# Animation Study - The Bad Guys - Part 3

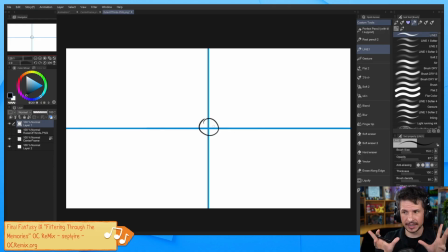477s
If there needs to be some sort of magic trick, if there needs to be some sort of close-up on someone taking something or someone leaving something behind, or if you're doing really fast action sequences where you're cutting from one shot to another,
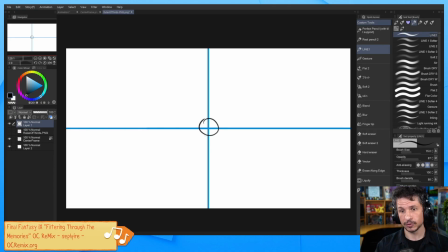494s
to another, to another, and you're supposed to follow it all, the center frame rule is going to be the area that people will not miss something. If you have things happen within here, people are going to see it. The other element that I love about the center frame rule,
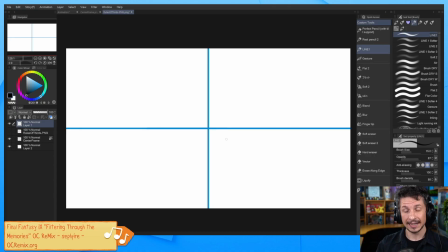513s
or the center frame composition, is that you can mix it in with the rule of thirds. So before I do that, let me explain a general concept about screen composition and character dynamics.
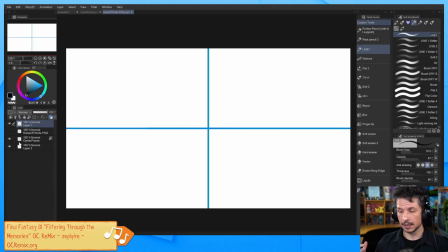529s
Character dynamics are very important in animation. Character dynamics are what make one character feel more powerful than the other, more dangerous than another, more in control than another, versus another character who might be out of control or weaker or smaller or frailer,
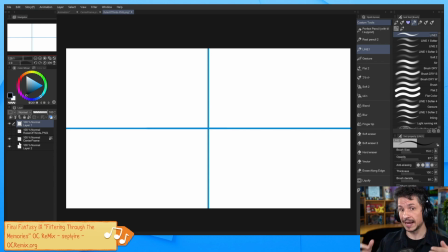547s
scared. The way you position them on screen is very important, and the relationship between two characters is especially important. So let's kind of stick with a 2-character shot here. One of the first elements of
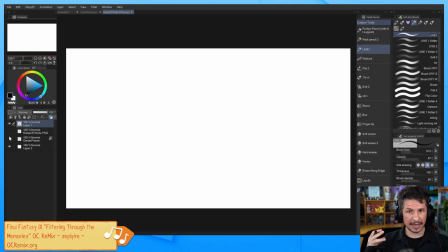564s
composition that you can use in making sure that characters have power dynamics between the two is height. If one character is bigger than another, staying up here, versus another that's standing over here,
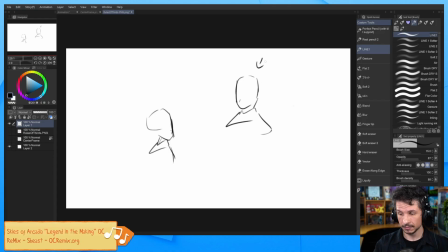584s
this character is going to feel much more powerful because they're huge in comparison. This is why a lot of villain characters, Darth Vader, just any big bad villain,
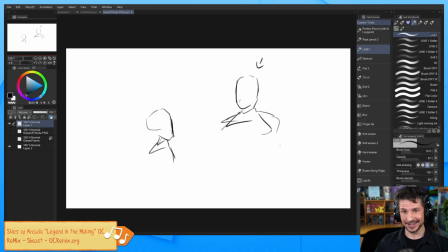597s
there's a reason why they're called the big bad villain, because they're big. They stand up and they tower over a normal person. It makes them feel dangerous. And Wookie, thank you so much for the reminder. And also thank you so much for the sub. Thank you. Man, thank you so much.
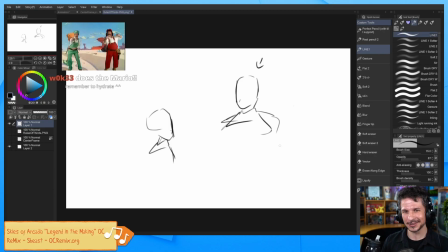615s
14 months. Jeez. How's it been so long? And again, thanks for the reminder.
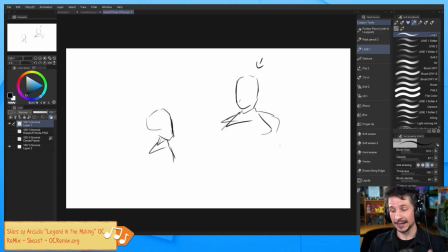622s
So, we have the height that can really determine how a character feels in comparison to another. And this is also where you can use screen angle or camera angle to help tell this.
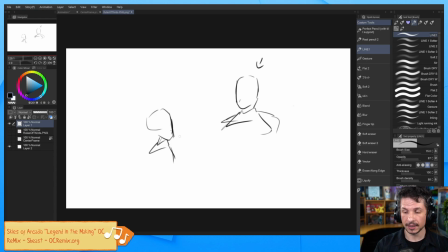640s
So for example, if you want a character, we'll just do a one character shot here, to feel really big and menacing, have a low camera angle. So a low camera angle means that we're going to be looking up towards the character and we see the sky or the ceiling above them.
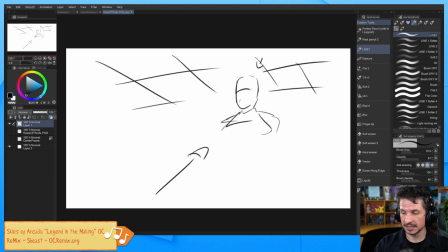659s
This makes them stand tall and imposing. If you look at shots of, again, big bad villains, a lot of times the camera is low in comparison to them. This is very different versus someone that we want to feel very meek and small,
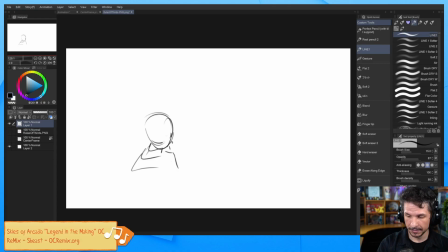677s
is we would have the camera looking down on them. So we would actually see the floor here as they are kind of looking up right there.
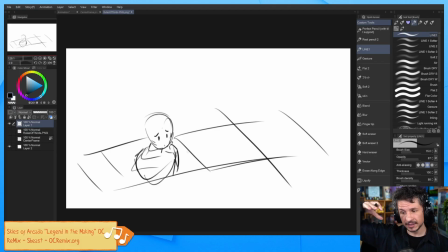696s
So by having the camera up above the character looking down on them, we make them feel small. So between these two things, the height can really show
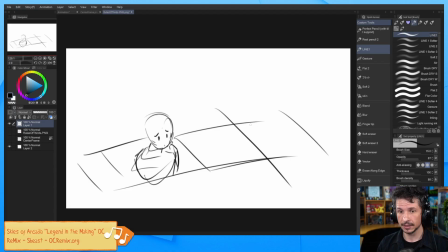708s
the power dynamic between these characters. And Life of Ty, hello, welcome to the stream. Will there be a time for a critique of my animation? Probably tomorrow will be better. It really depends on how long this demo goes for.
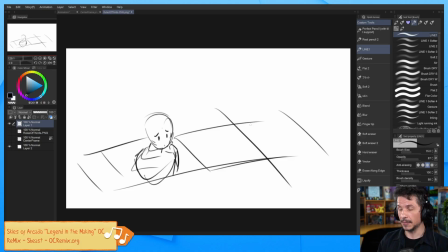724s
If I have time at the end, I'd be happy to take a look at people's work. I do have a long work day, so I'm not sure how long this stream will go on for. I've got about 12 or 14 hours of work to do today, tomorrow, and Sunday, so I can't go too long for today's stream.
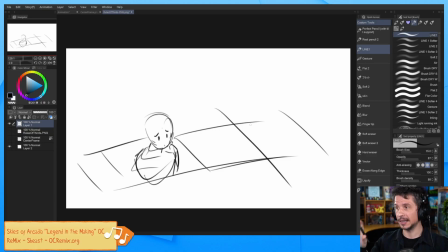742s
And Bacon, hello! But definitely tomorrow I'm going to be keeping a specific time for feedback. Okay, so with the height of our characters, we show a lot of power dynamics in there.
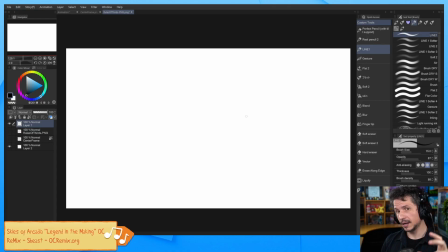762s
But that is not the exclusive way that we can show a power dynamic. The other one is screen space. How much of the character is on screen and how much of the space they are taking up.
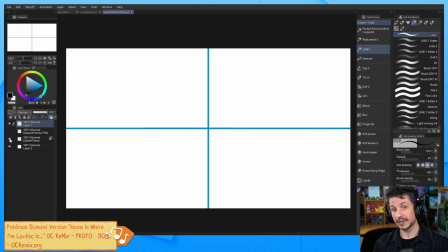780s
And this is where the center rule comes in. Generally, a character will inhabit one side of the screen or another, generally. So you will have, for example, a character over here on screen right of the screen.
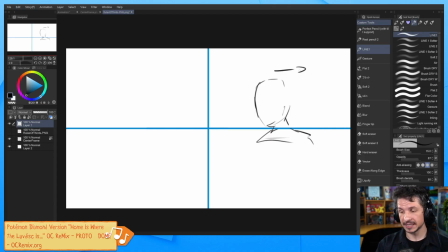798s
And the further they are away from center, the smaller and weaker they will appear. Even though the height is staying the same, by moving them over to the side, they feel like they're being pressed out. And especially if we add in another character right here,
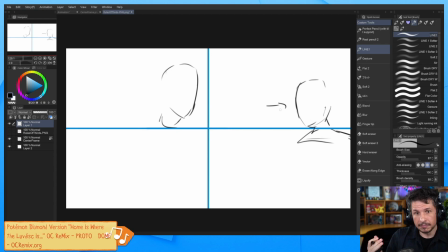816s
you really feel like this one is kind of trying to hide, or like they're being pressed away. They feel weaker, they have less power. But as they go towards the center of the screen, they start becoming more powerful.
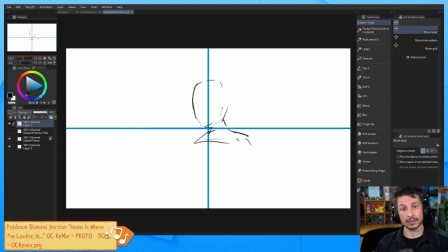835s
They are in control of the screen. And if they are in the center, then they have full control of the scene. From there, if they start to encroach onto the other side, this really makes them start to feel powerful because they are pushing into someone's space.
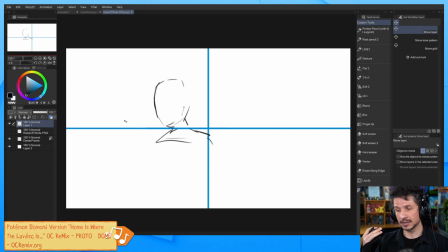853s
And this is where you start thinking of screen space. Typically, when you have two characters on screen, you will have one character in screen right space, right here. The other one in screen left space, right there.
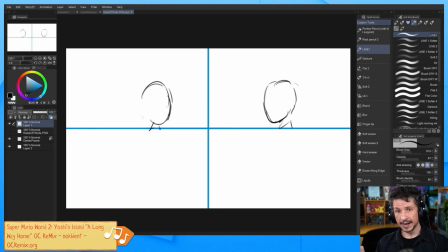874s
And the way they interact will tell you a story. So, for example, if the one on screen right here starts to encroach over, we feel like they are trying to take over the situation.
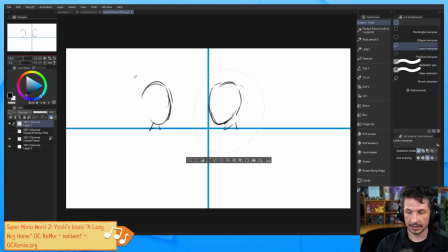887s
They are more in control versus the other character who might be further away, like that. If this one here crosses over, this shows that they are encroaching. It's almost invading that person's personal bubble.
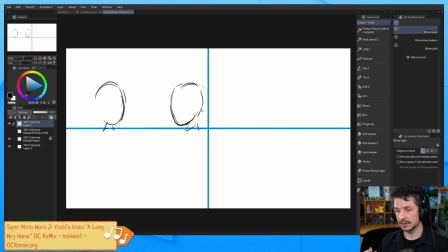904s
And it creates this more kind of exaggerated power dynamic. If the characters are both far away from each other, it creates this feeling of distance.
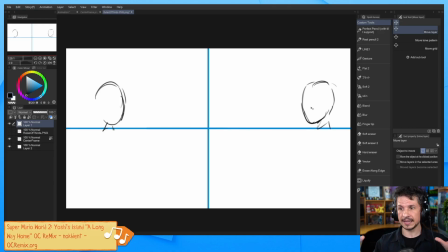920s
Neither of them are taking power. They're equal in their stance, but there's not this closeness. There's not this kind of personal connection between the two.
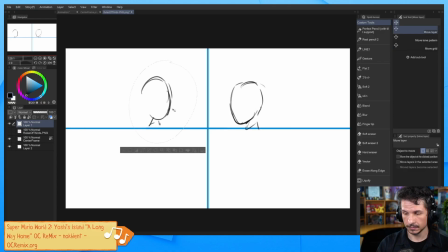935s
If they were to be positioned closer towards the center, now we get a similar feeling. They're both kind of equal on the scene here. One is not more powerful than the other, but there's a closeness to them.
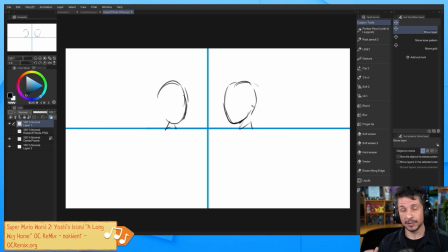953s
Or depending on how you frame up their poses, it could be a conflict where they're kind of butting heads.